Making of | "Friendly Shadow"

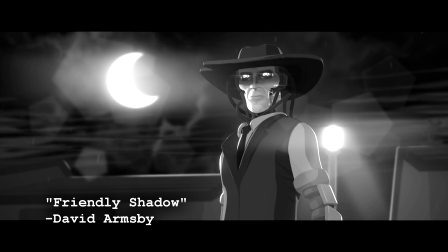(12:11)
I wanted this film to have a very particular look.
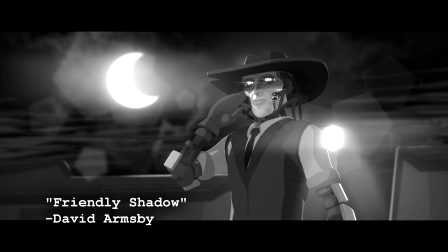(12:14)
Yes, all of the Autodale films sort of share a look, a grayscale, cel-shaded, stylised look.
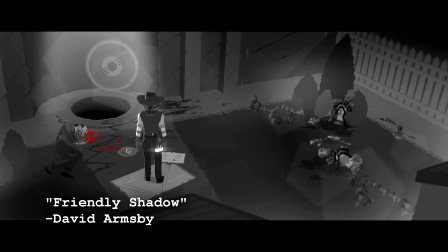(12:21)
But there are a whole lot of looks that you can pull off within those limitations.
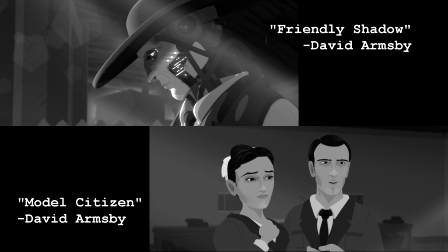(12:25)
Where this film differs visually from, say, Model Citizen, is that in Model Citizen, all of the shades of grey are flat.
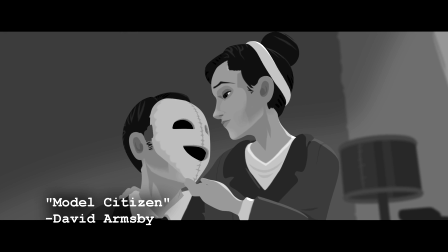(12:33)
There's no light and there's no shadow. That film is supposed to look safe and soft and fake.
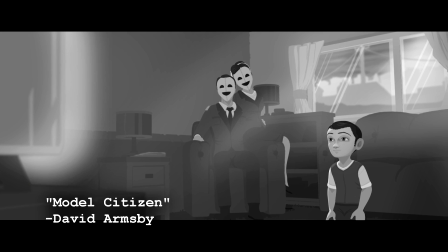(12:39)
The flat shades and the lack of any type of dramatic lighting, hand in hand with the conventional frame compositions,
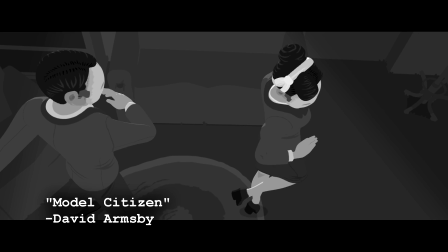(12:46)
were supposed to mimic the flat lighting of American sitcoms, cosy family television, and even mid-1900s Hollywood musicals.
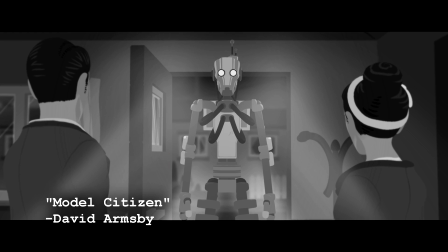(12:54)
There's a friendliness and there's a fakeness to it. The Friendly Shadow isn't cosy and it ain't fake.
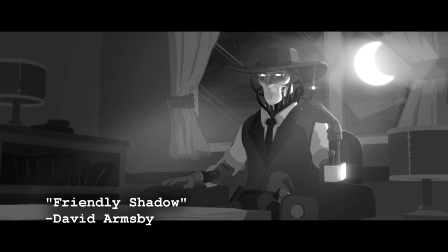(13:02)
This film is visually inspired by noir films, mostly.
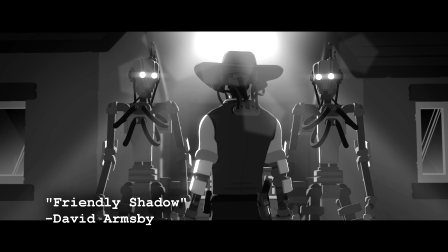(13:06)
There's a whole lot of shadow, there's a whole lot of silhouettes, a whole lot of spotlights, and a whole lot of backlighting.
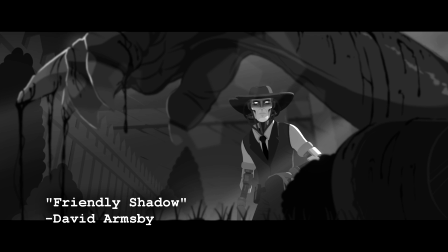(13:12)
The film is also far more atmospheric. There's fog and there's rain.
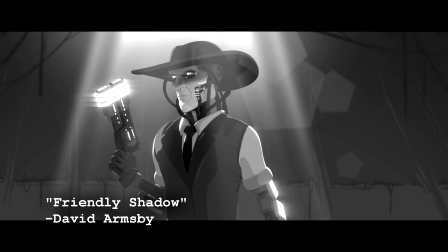(13:17)
The film is damp and it's heavy. There's dirt and filth and blood, and even the lens of the camera is filthy.
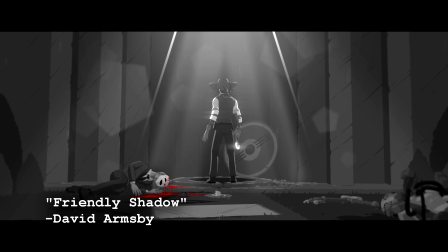(13:24)
It has droplets of water on the lens for over half the runtime.
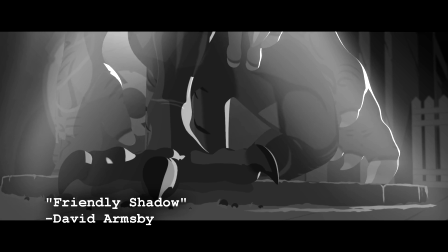(13:32)
I am very proud of the aesthetic and heavy atmosphere I managed to pull off in this film.
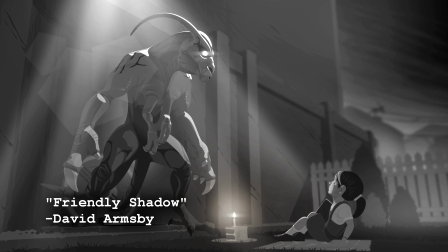(13:38)
It's one of my favourite parts about it.
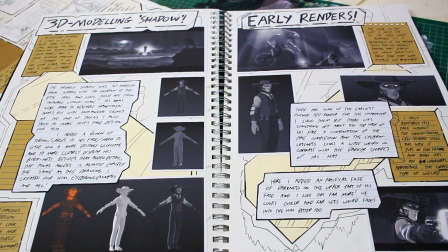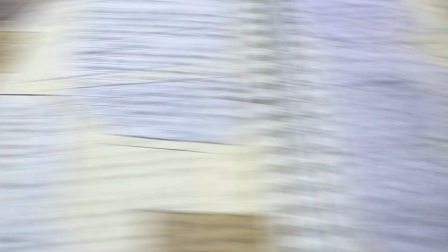(13:48)
This short film is essentially cyborg detective cowboy versus dinosaur sewer monster, and that's a promise.
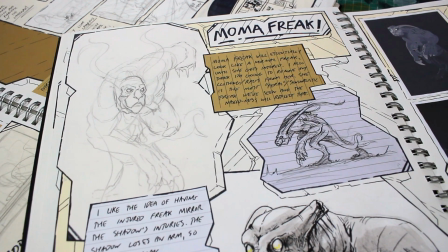(13:56)
It's a promise this film makes to the audience. The moment that this film starts, it makes a promise to the audience that the monster and the monster hunter will have a fight.
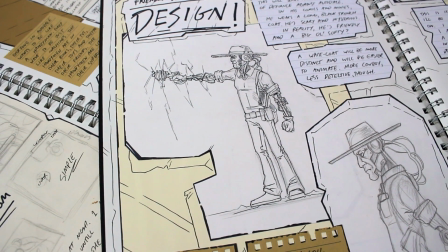(14:04)
Now, I don't do fight scenes much.
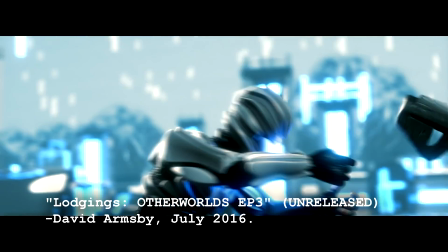(14:07)
I used to, but if you look at my animation filmography over the years, the moment I switch over to the more 2D,
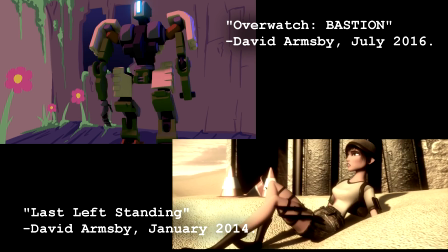(14:14)
3D, cel-shaded style is when fight scenes suddenly become far less common in my work.
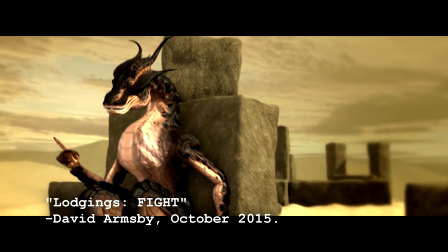(14:20)
This is because I feel fight scenes work best with a camera that can move. And in full 3D animation, that's easy.
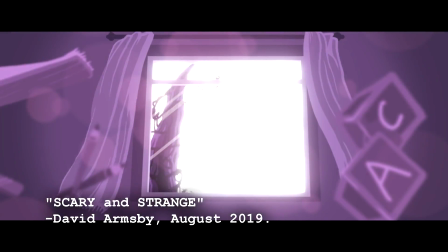(14:27)
But in 2D, I'm massively limited in how much I can move that camera.
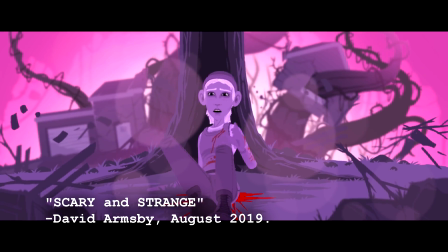(14:32)
Fight scenes suddenly became far harder to pull off, a hell of a lot more effort,
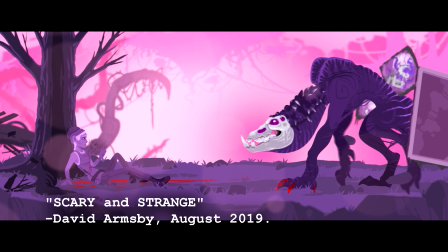(14:38)
and a whole lot less spectacular to watch, so I tend to avoid them.
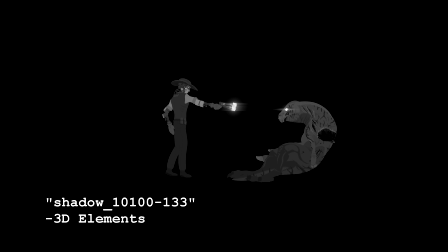(14:45)
For the majority of this animation, the 3D characters are animated in a mock-up low-detail 3D world.
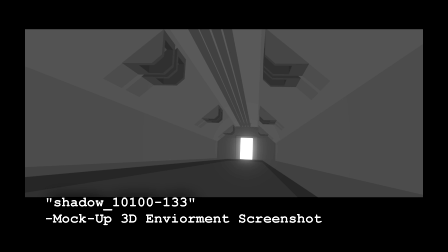(14:53)
I then render a single frame of that mock-up backdrop, touch it up in Photoshop, and place that improved,
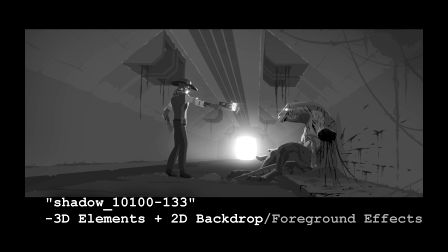(15:00)
now 2D image behind the character models, in addition to whatever extra 2D animated elements that are required for the final composition.
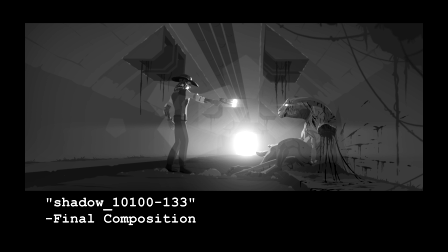(15:09)
For this film, that ended up being candle flickering,
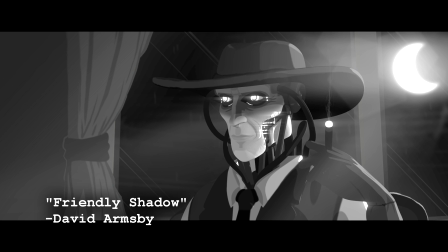(15:12)
rainfall, droplets of water, cigar smoke, and pulsing organs.
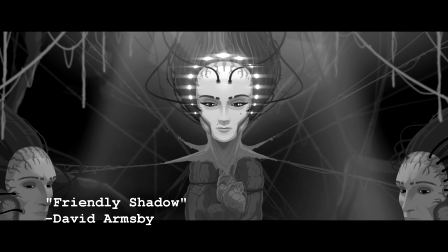(15:20)
This is essentially a 2D animated film with 3D animated character models.
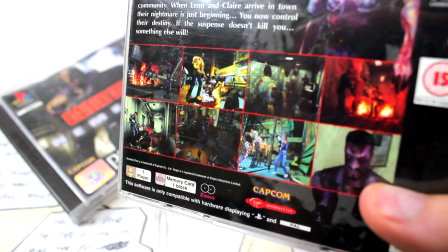(15:25)
I'd compare it to the early Resident Evil games. 2D rendered backdrops with minimal animation, 3D rendered characters.
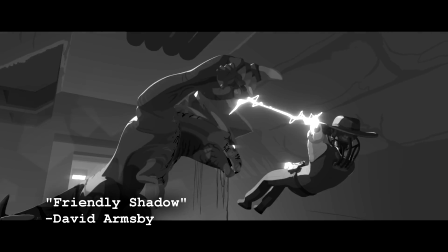(15:35)
But let's get back to the fight. To solve this problem, from the moment the adult freak grabs the friendly shadow and tears him from the den,
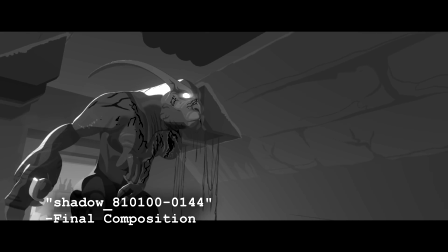(15:42)
my mostly 2D animated film suddenly switches to full 3D animation,
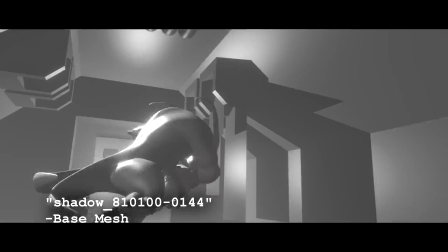(15:48)
something I haven't done in maybe 4 or 5 years.
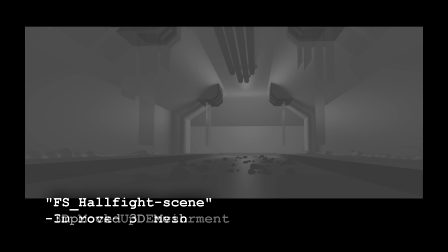(15:52)
For this one scene, I went back to my mock-up hallway, 3D modelled more of it, and textured it to look as close to my 2D backdrops as I could.
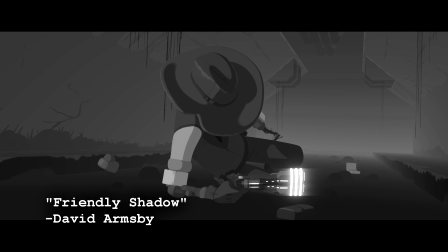(16:00)
I added some fog, some glare, and I animated the scene as I would have 4 years ago, in full 3D animation.
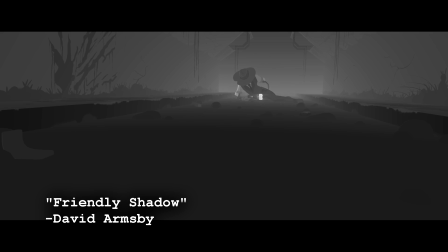(16:09)
I think it looks a little funky, if I'm honest, especially the sudden change in shooting style.